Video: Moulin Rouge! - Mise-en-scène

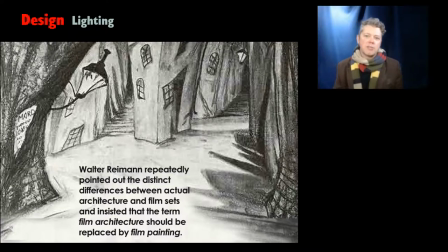(38:58)
um repeatedly pointed out the distinct differences between actual architecture and film sets saying like that's what a real building looks like but a film set should do something else a film set should and here's the expressionist side of this express something about the emotional landscape of the film and insisted that the term
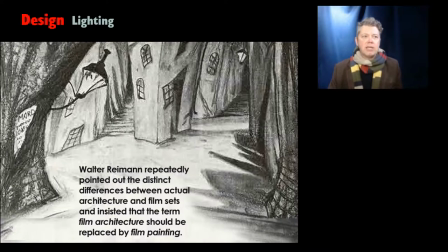(39:17)
film architecture should be replaced by film painting because he really felt that film was like painting except that it was paintings that moved Now, check out Ryman's production art, and it looks very nearly identical
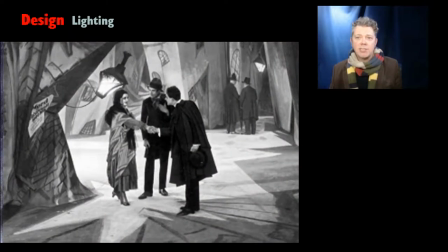(39:33)
to what was realized on the set of Caligari. Like, really, really close to identical. And you see that with Tim Burton's work as well, because he's heavily influenced by Caligari. so sometimes you get
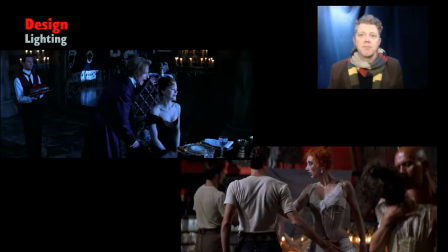(39:52)
this sort of thing and sometimes you just they have vague ideas and then they try to work those things out lighting is part of mise-en-scene the way in which a scene is lit is obviously part of what's inside the frame and the sequence where the narcoleptic argentinian performs roxanne and does this tango
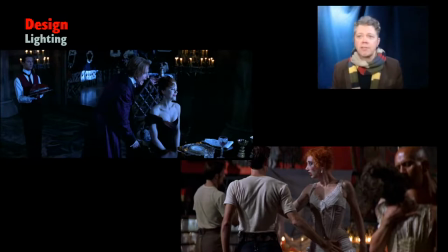(40:10)
juxtaposed with the duke and satin having a dinner and then him sexually assaulting her in the Gothic Tower are lit in very distinct ways.
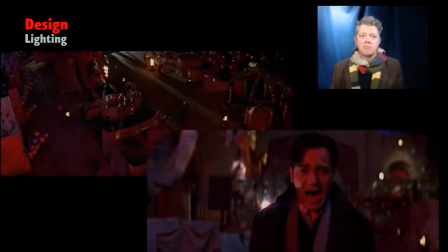(40:23)
Same sort of thing that we've seen, you know, little women, shape of water. We keep seeing these distinct color schemes. And Christian's angst is red. Satine, the Duke, at dinner, dark, blue,
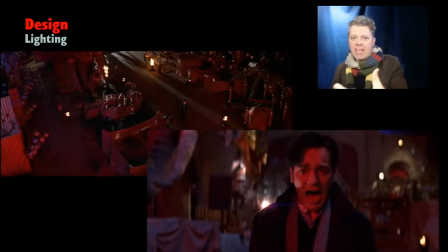(40:42)
cool. the dance the the tango Roxanne passion and so we get we get hints of red until
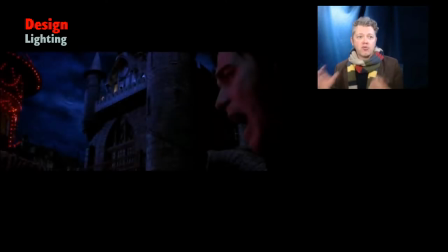(40:51)
Christian walks out of the building and then it's really really clear that that you know his color coding is red we already know that sateens in this sequence of the film is blue and that's a reversal that's an interesting reversal because usually sateens red she's coded as red
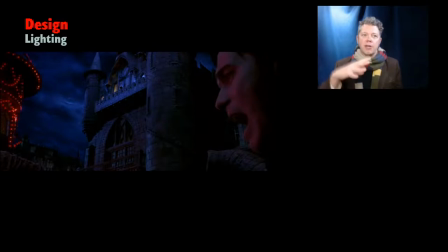(41:06)
and we get this shot where uh Ewan McGregor's head comes into the frame and he's lit in red and we can see the Gothic Tower and we can see Satine on the balcony and she's blue.
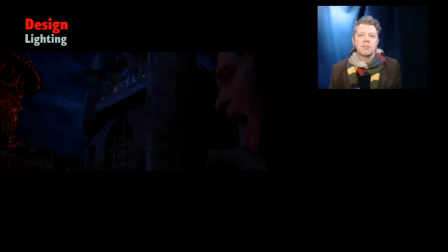(41:21)
And that helps us to be able to understand the cross-cutting between
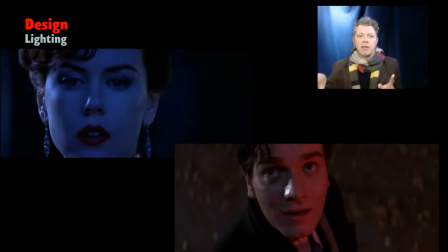(41:27)
Satine up on the balcony and Christian down on the ground without having to think about it too hard. But it also conveys their states of mind. So the lighting is doing more than just making sure that we can see what's on the screen.
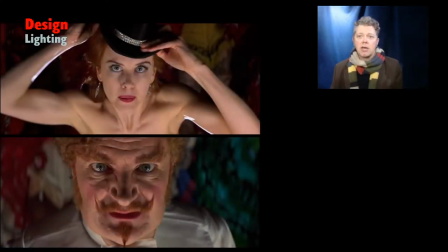(41:38)
It's also telling us what the emotional sense is in these moments. I love the moment when Satine and Ziedler are behind this covering,
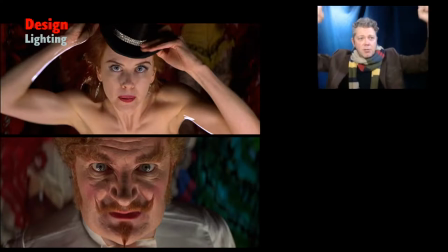(41:56)
this barrier that the Diamond Dogs hold up while Satine changes costumes. And Ziedler informs her what the deal is with snagging the Duke. this is supposed to be the same type of lighting but you'll note if you take a look at these images
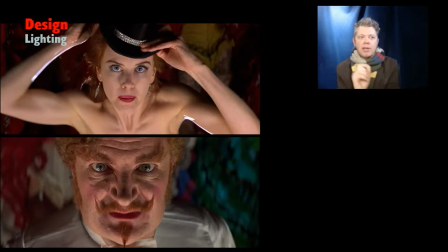(42:14)
that while they're both lit from below ziedler has that sort of halloween lighting that the textbook talks about that lit from below that makes him look a little macabre like not straight up scary he's not supposed to be straight up scary but if you if you contrast that with how sateen is lit,
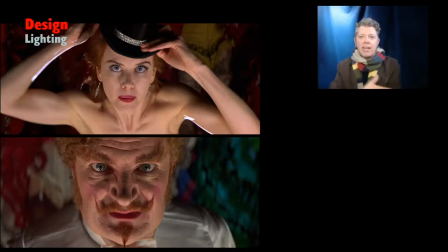(42:34)
she's clearly getting front lighting to smooth it out so that she doesn't look Halloween-ish. Why is Ziedler, you know, looking so nefarious here?
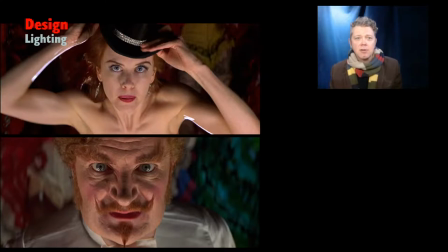(42:47)
Well, it's the lighting telling us that he's a bit of a schemer and that sateen is caught up in those schemes to some degree, but it immediately makes us look at Ziedler and go, oh, he's, you know, kind of freaking me out. Um, and, and the lighting is, is, is what achieves that.